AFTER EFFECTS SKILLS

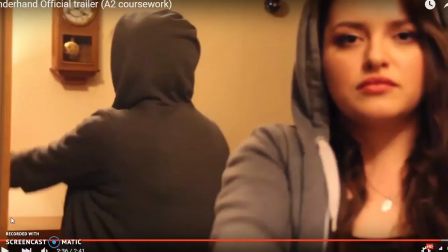So today I'm going to talk about the technical skills that I learnt for the software Aftereefects when producing our titles for our trailer Underhand. So I'm going to in detail explain to you how I created our ending titles,
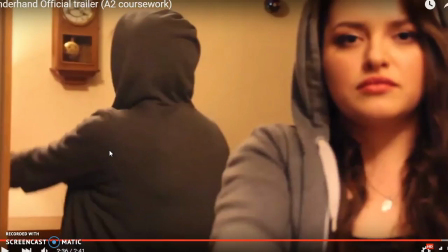as this is probably where we applied most of our skills, as it was the most complex trailer, but I will run over our other titles as well. So first, let me just show you our ending titles.
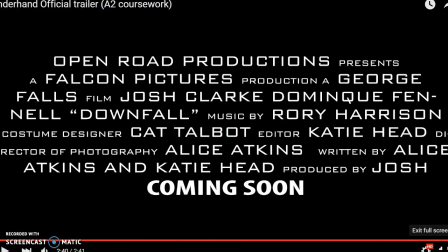So that was the title we used at the end, and now we just go to the Nightcrawler trailer.
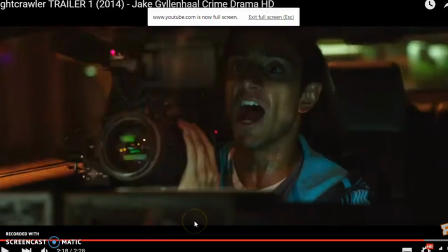This is a trailer that and film that had a heavy influence on our film and trailer itself,
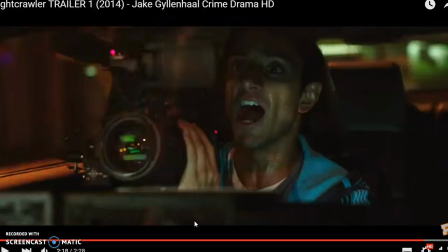and part of that was these ending titles. And from watching what I've just shown you of ours, and then from watching this, you will see a clear link and how we reiterated the ideas that they use in this trailer.
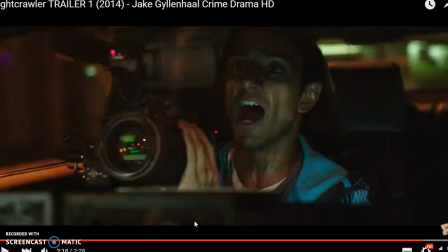And that was because when we were analysing this and getting audience feedback, it proved to us that form of titles, at being eye-catching and captivating, had a massive impact on the audience in terms of they remembered the film name,
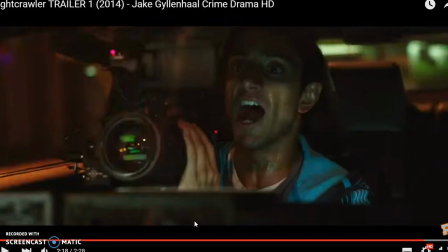they remembered the film, and it would make them want to go and see it, as obviously it was a very interesting film. It's going to keep an audience captivated throughout, and just these simple titles had that effect on an audience.
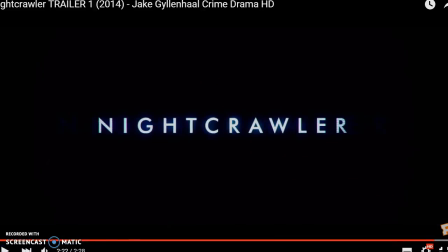So from that, you'll see that our titles are very, very similar.
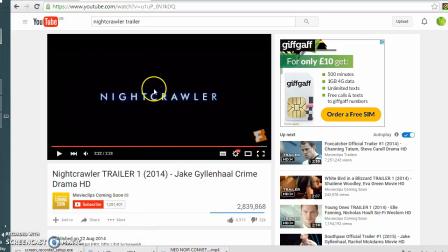And what we did is we took that titles and the look that it created, and we went into After Effects.
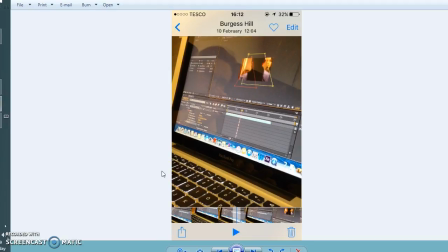So unfortunately, we did actually lose our After Effects file for these titles, but I filmed our work as we were doing it. So from that, I was able to get screenshots, and I can still explain to you what we did.
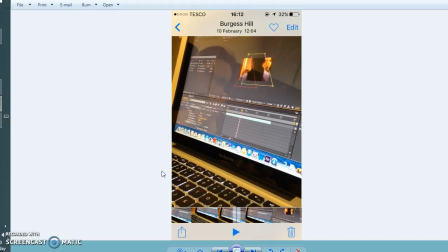So first of all, this skill I learnt to do was importing video files into After Effects. And this way it works just the same as Premiere. You go to File, Import, and your footage and any clips you need will appear here.
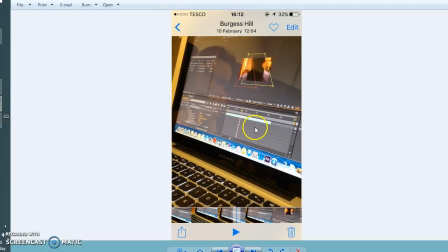You then import it into the sequence down here, and you move it over just as you would with Premiere. And the first one we did was the shot of Lila, where you see in the trailer it's an over-the-shoulder shot with her reflection in the mirror.
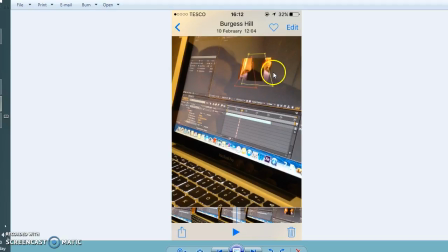We then, on top of that, imported the just one layer of text saying Underhand in the same colouring as the other titles. And then on top of that, we imported this clip here of Ross, which doesn't actually show anywhere else in the trailer,
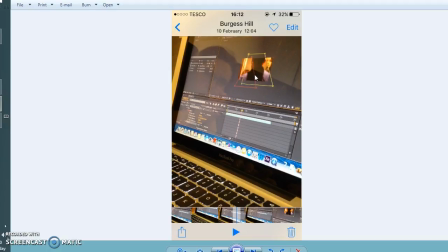but it's just we chose that shot because the lighting matched well with the shot of Lila, so they complemented each other. And also, we always knew that we were going to use that shot of Lila, and when we realised that we were going to have to put another video image with that clip,
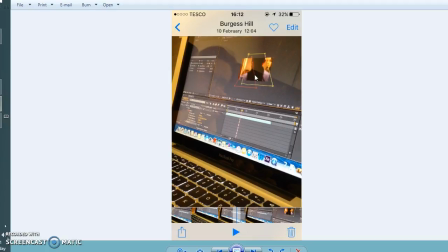we thought a really good symbolic way of summarising the film would be to represent the power struggle between these two and their moral conflict. And by the both of them being in this clip, it's the last thing you see, and it just highlights that.
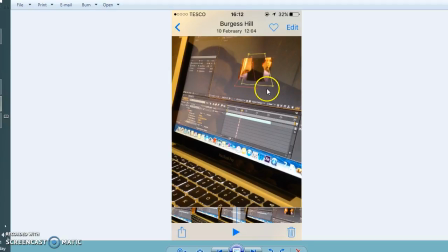So then what we did is we used the mask tool to create these shapes here, and then we used the point ends here to shape those into a triangle,
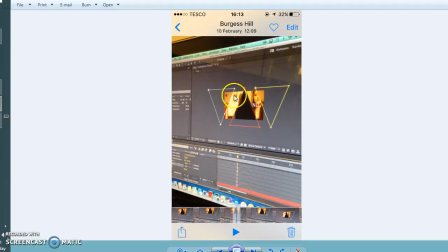and we created 3 of those, as you can see, and we just moved them around to where we wanted them. And what we wanted to do is, from watching the Nightcrawler titles over and over again, we noticed that there were several images overlapped and they were split into triangular shapes, so we just reiterated that through here.